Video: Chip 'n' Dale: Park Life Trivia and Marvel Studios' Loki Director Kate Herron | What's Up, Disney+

I had this thing where when I graduated, I didn't film anything straight away. And I think part of it was confidence because I was like, oh, I have to be like perfect at this job before I can actually do it. And I would say just like throw yourselves into the fire and just go and make something. Don't wait for things to be perfect or a giant budget. Just go make something. Well, this series, everything I've seen so far has looked amazing. I appreciate all the work that you've put into it, directing it. So thank you so much. And it was so great to talk to you today. This was so wonderful. No, it was fun. Cheers. Oh, that was so cool to talk to Kate Herron. Marvel Studios' Loki is now streaming on Disney+.
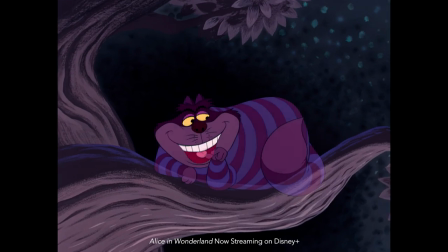Disney Animation's Alice in Wonderland is celebrating its 70th anniversary.
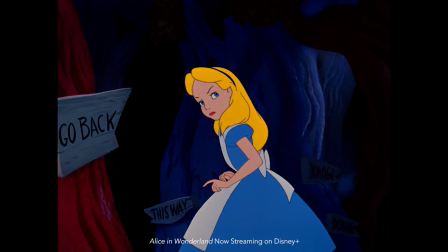We are joined by Tamara Califf from the Disney Animation Research Library to talk about the film and the contributions of Disney legend Mary Blair. Welcome to the show. We are so happy to have you here. Thank you. It's a pleasure being here and it's a pleasure meeting you both. Mary Blair is an iconic Disney concept artist. For those who may not be familiar, can you tell us what a concept artist does? So concept artists are responsible for bringing the idea of the filmmakers and writers to life by visualizing the environments, the characters, the props, and sometimes even visual effects and imagining what they could look like.
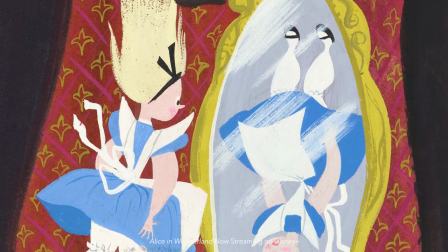They're the world builders, if you will,
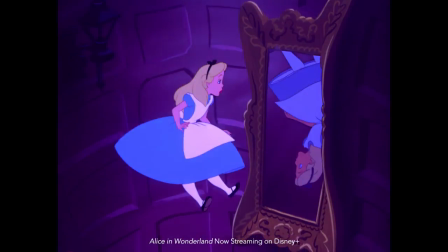who interpret the concept of a film visually so that the filmmakers can begin to build that roadmap for what will ultimately lead to the final look of a film.
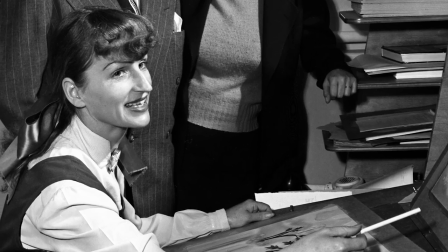What should we know about Mary Blair?
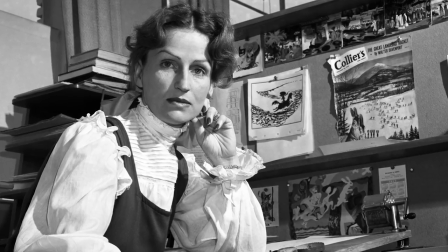Mary started in the studios in the 1940s in the story department and worked on a couple of short films that unfortunately never saw the light of day.
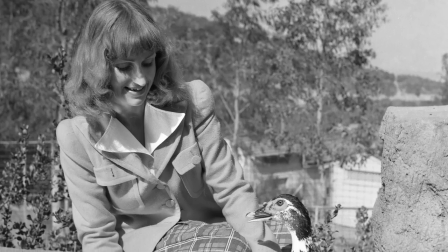She also worked on a feature film that you would be familiar with, Dumbo.
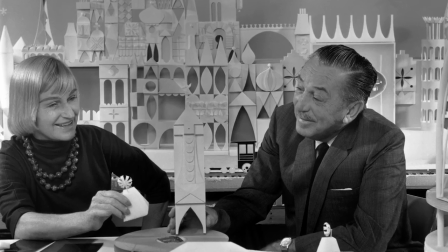And in 1941, Walt took notice and wanted her working on several projects.
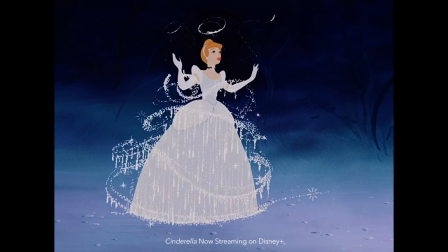So she found herself contributing to Cinderella and Peter Pan and Melody Time and many others.
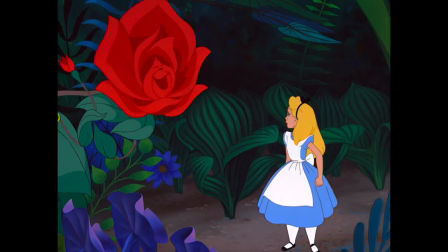But it was particularly her work on Alice in Wonderland that bears that trademark touch of her unique
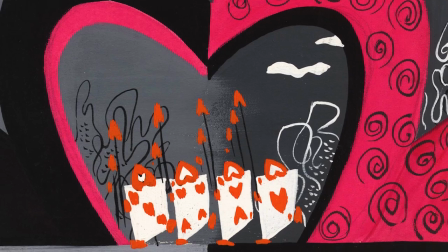style and influence that can be seen and felt from her concept art all the way through to the final film.
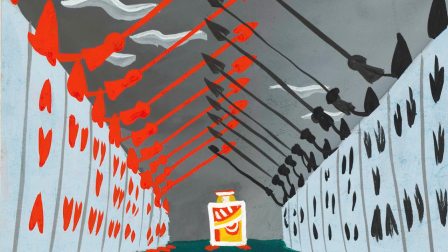Here's an image from the March of the Card sequence where you can see the sharply contrasted white, black, and red that punctuates the scene.
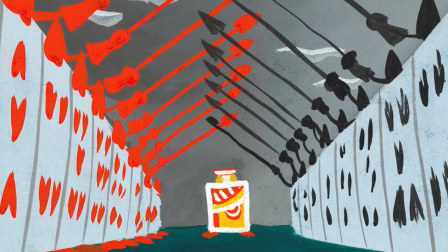It's such a great example of Blair's use of strong geometric shapes and patterns that draw the viewer's eye to that single focal point.
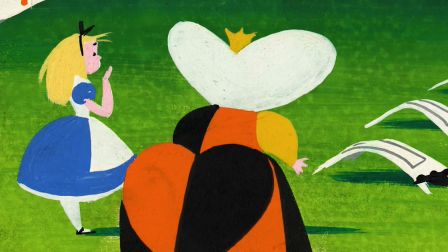One of the things that I love about her art is it seems so simplistic, but when you really study it, you can see a craftsmanship and sophistication behind them.
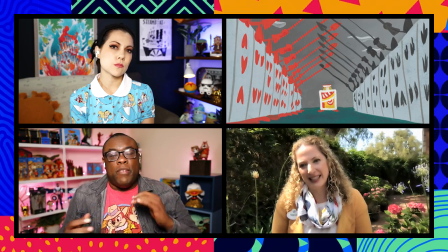Well, the simplicity works for those cards because it's like when you start seeing them in motion, they feel more flat than the other characters.
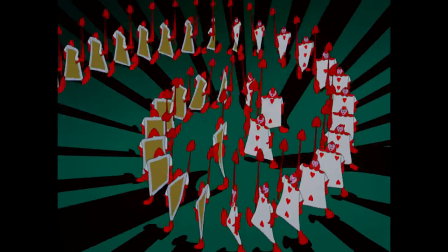But it's very also interesting to see how do you make a two-sided card move around so much.
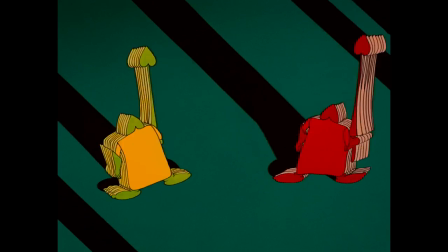And then of course, when they start stacking on top of each other and being in a crowd like this, it shows how they feel a little bit different than the other characters in the film.
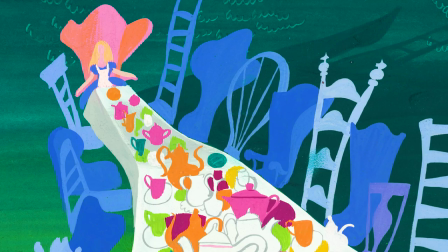One, two, three, four, five, six, seven, eight, nine, ten, check!
So this is another favorite of mine from Alice in Wonderland.
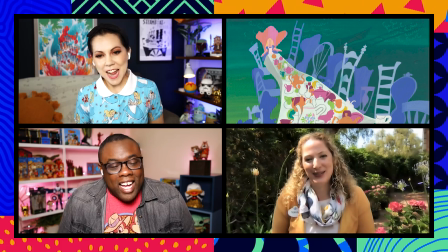Oh, wow! It's getting mad up in here.
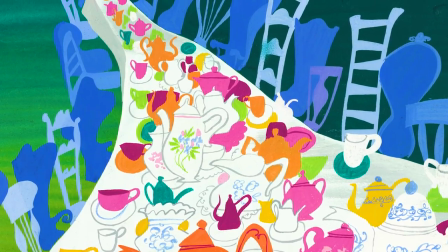Blair's use of exaggerated perspective in this piece just accentuates the whimsical nature of the scene.
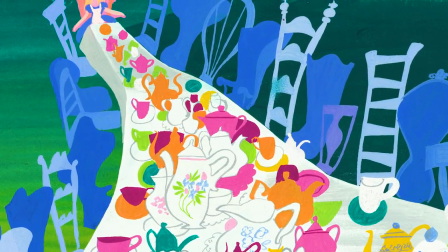There's something in her art that's so evocative that you just, you feel the intent behind the whimsy,
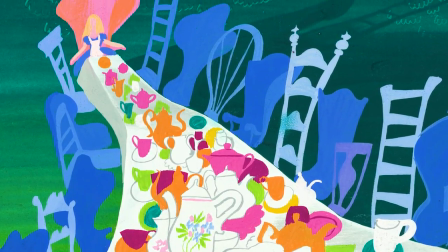the absurd, and even the humorous elements that Mary wanted to convey. That's one of my favorite Disney scenes.
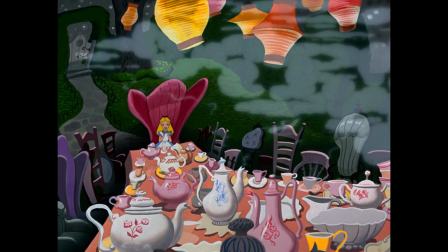I love just all the teacups and everything and just how mad that party is.
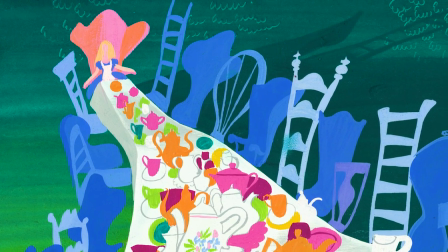And that picture definitely demonstrates that that is not going to be a normal tea party.
Ah, yes indeed, the tea. You must have a cup of tea.
So Tamara, what do you love about Mary Blair? I think there's a lot that I take away from Mary.
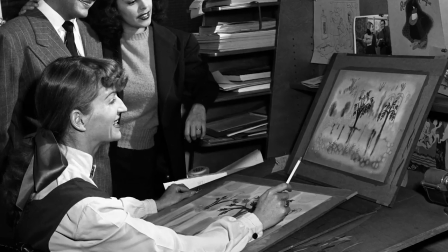One is her work ethic. She was commuting across the country from New York to LA.
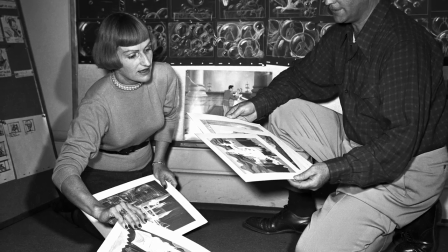She was raising a family, taking care of the home, in a time when not too many women in the 1940s would be trying to handle all of that. And then also, she's just, she's an incredible artist.
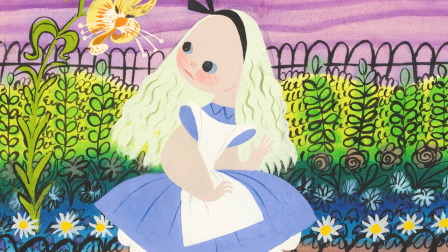Her technical abilities, being able to look at a scene or look at a character and to be able to draw that out, it's quite inspiring as both a female and an artist on my own.